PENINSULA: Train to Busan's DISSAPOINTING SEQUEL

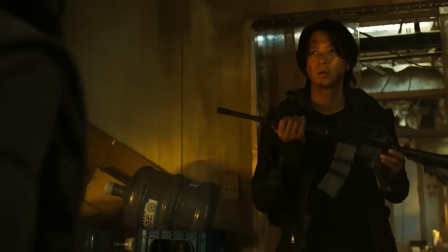[20:29]
She states 31 other people did the same to her, and he shouldn't worry about it,
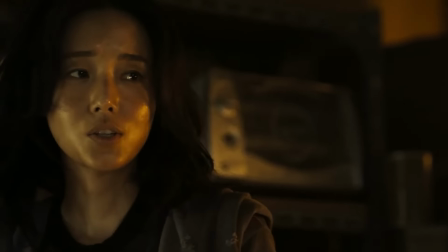[20:33]
and should honestly pay himself off to the girls. declaring to us that in times of crisis people
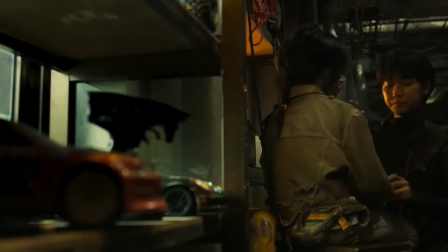[20:40]
won't help one another and to impress on Jung Seok and more importantly the audience that you can be different than
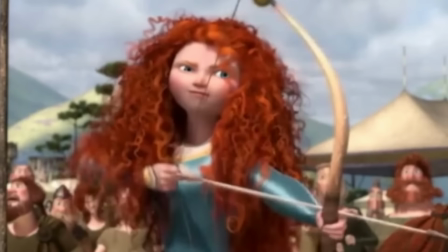[20:46]
the scared masses if you just be brave another idea kind
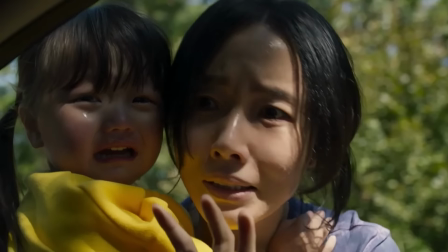[20:51]
of ham-fisted into the viewer it would have been fine if the flashbacks to
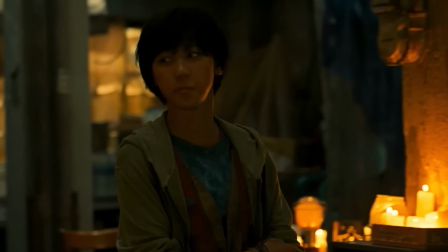[20:56]
abandoning her were kept to himself to leave some ambiguity on his intentions or
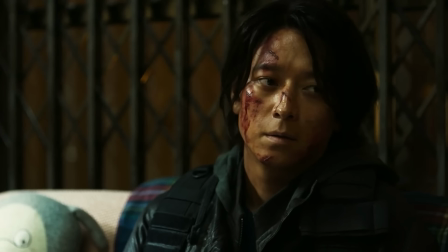[21:01]
his goals to show his everlasting guilt at those he left behind considering the living
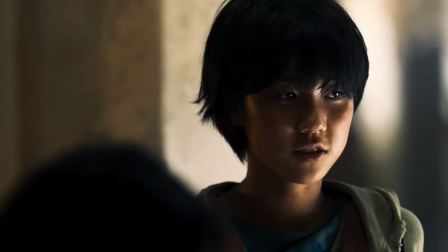[21:06]
conditions for every person that was stuck in South Korea up until this point or even more so if the woman he abandoned before was someone else entirely
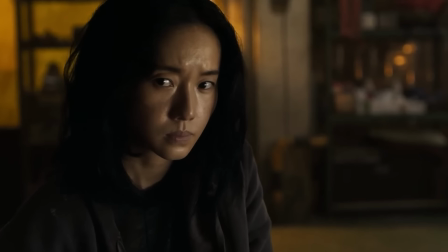[21:15]
that looked similar to Min Jung but his guilt made him believe it was her to drive him more to save her and to help those he
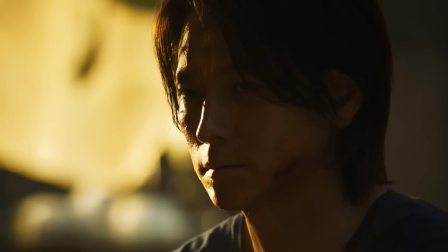[21:23]
abandoned instead we get dialogue laying things out plainly to say people
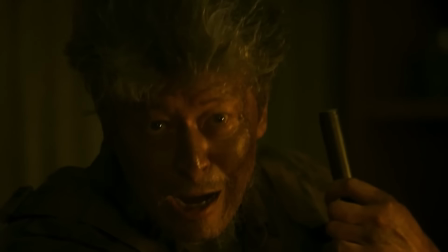[21:28]
are evil and fearful so that there's clearly defined goals for everyone the discourse
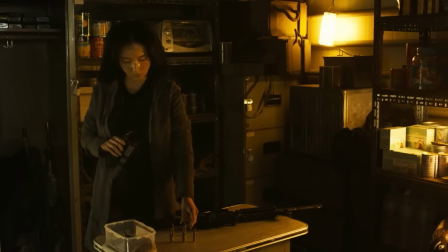[21:33]
between these two is mainly so the woman can bring up owing her girls to the
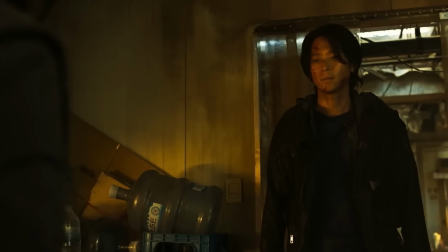[21:38]
guy over and over and again jabbing us with what his goals should
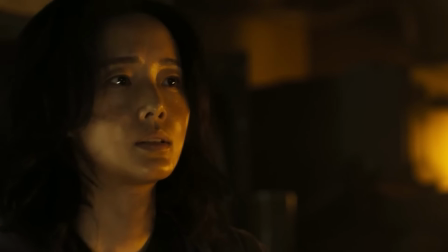[21:43]
be and telling him and the audience what this is all for taking the car out the mother tells her daughters and father to stay in the vehicle in an alleyway
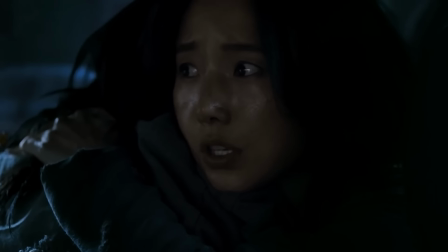[21:51]
as mommy and daddy infiltrate a terrorist compound i'd say leaving behind your children and an elderly man in a semi-open area and
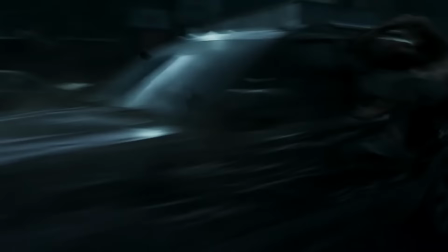[22:00]
apocalyptic scenario is not the best idea. However, it's night and they have Fast and Furious brand plot armor, Family Edition.
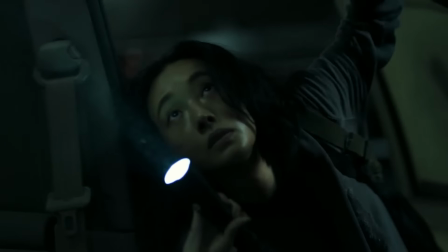[22:09]
Min Jung knows exactly how to sneak into their fortress via a parking garage since
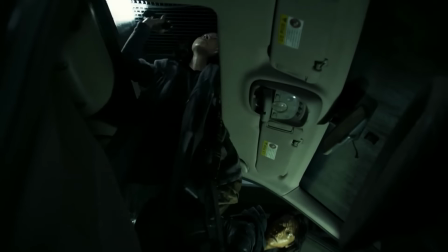[22:14]
she and the family had lived in the base for a time but escaped to avoid their tyrannic rule.
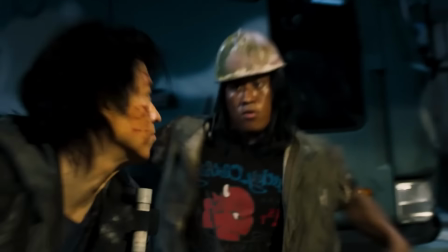[22:20]
But that does not explain why the outer perimeter is widely unguarded with only one person to insta-ko they are able to tiptoe through the
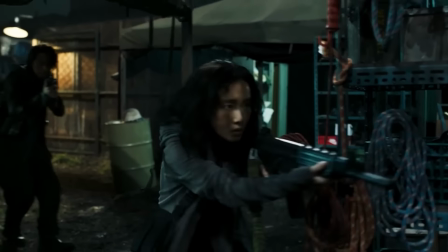[22:29]
base undetected and are able to find the truck in the first few minutes of being
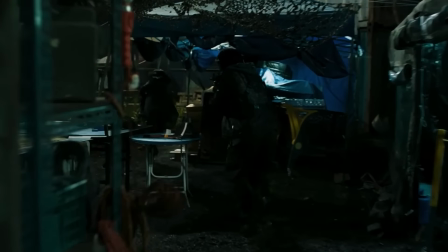[22:33]
there wouldn't this truck that's the movie mcguffin be more tightly guarded considering
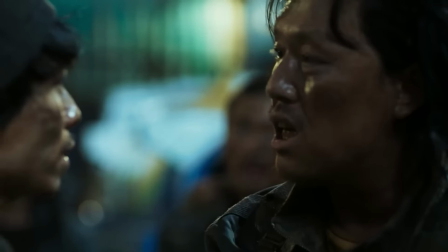[22:38]
captain so sees it as a get out of jail free card and the rest of the unit is told that it has enough food to last them
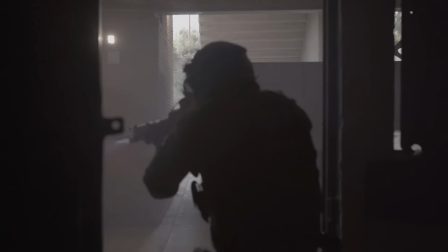[22:45]
a month wouldn't some of these people just kind of sneak into the truck to pick at the food or be hauling food in or anything else?
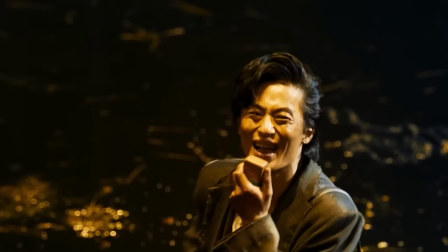[22:52]
Speaking of which, Captain So, in order to distract everyone to execute his escape, tells them they are going to celebrate with a 24-hour unlimited game.
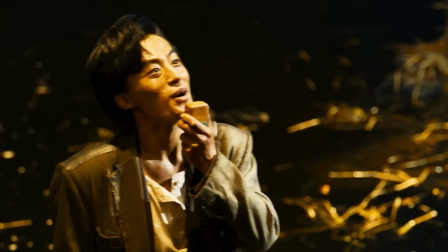[23:00]
A sudden burst in generosity from the captain that was barely giving out rations before.
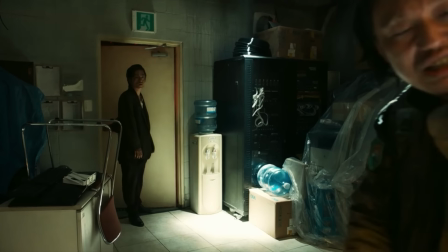[23:05]
Detecting irregularities in the captain's behavior, Sergeant Huang confronts him in his office.
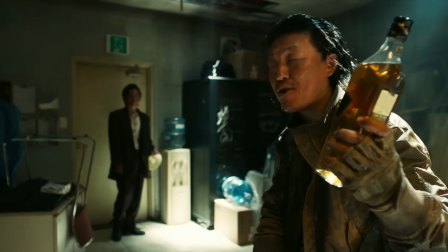[23:11]
Since So had barely given out supplies before, it was odd for him to allow non-stop fun and food for a little bit,
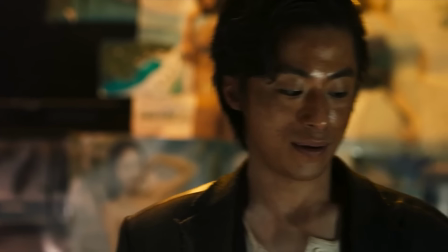[23:17]
out of the blue, and even finding the captain's private stash of black label liquor,
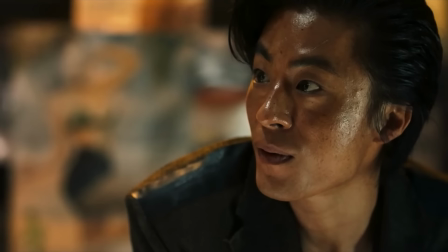[23:23]
showing he had valuable secrets he was withholding from everyone else. Huang interrogates him thinking something is up.
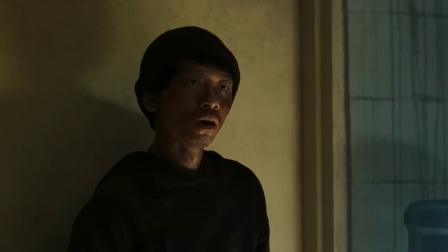[23:30]
When Private Kim walks in, Captain So prepares a pistol to kill the sergeant.
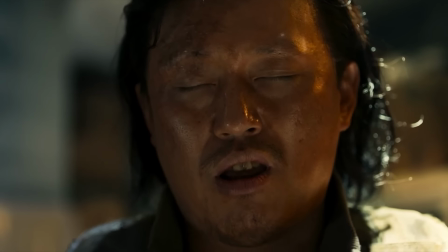[23:36]
However, Huang merely discerns this secrecy is only so that Kim and So can have sex.
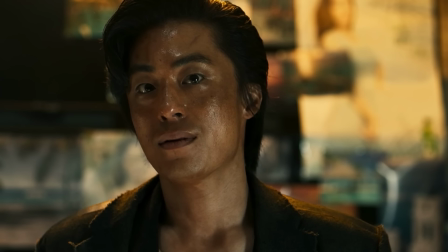[23:43]
Huang leaves without any more suspicion when coming to this conclusion.
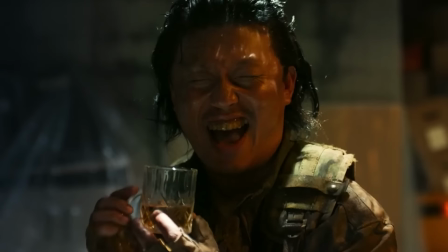[23:48]
The whole confrontation really makes their dynamic of chaotic evil versus neutral evil really fall flat.
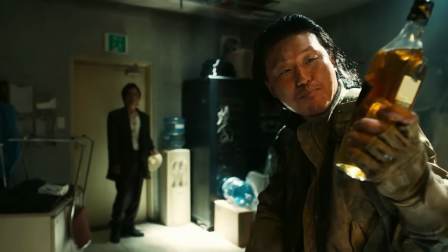[23:55]
Huang finding the booze was good symbolism of the captain's greed as he hid valuable resources from the rest of his men.
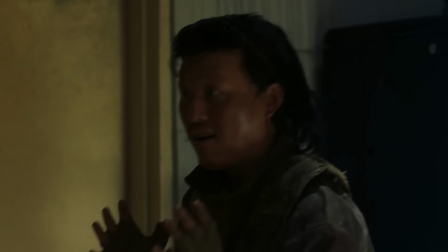[24:03]
But having distrust that apparently had been rising between these two since the start of the outbreak
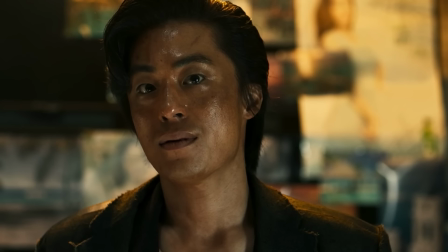[24:09]
be suddenly quelled almost instantly over a gay joke just feels lazy.
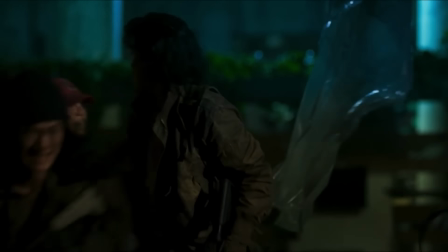[24:15]
It's just briefly there to show us yep they don't like each other and they will definitely be against each other later.
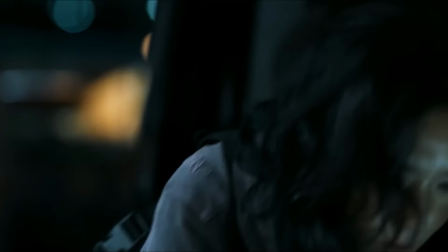[24:21]
Zhang Seok and Minjong get to the box truck and find one of the two satellite phones is destroyed.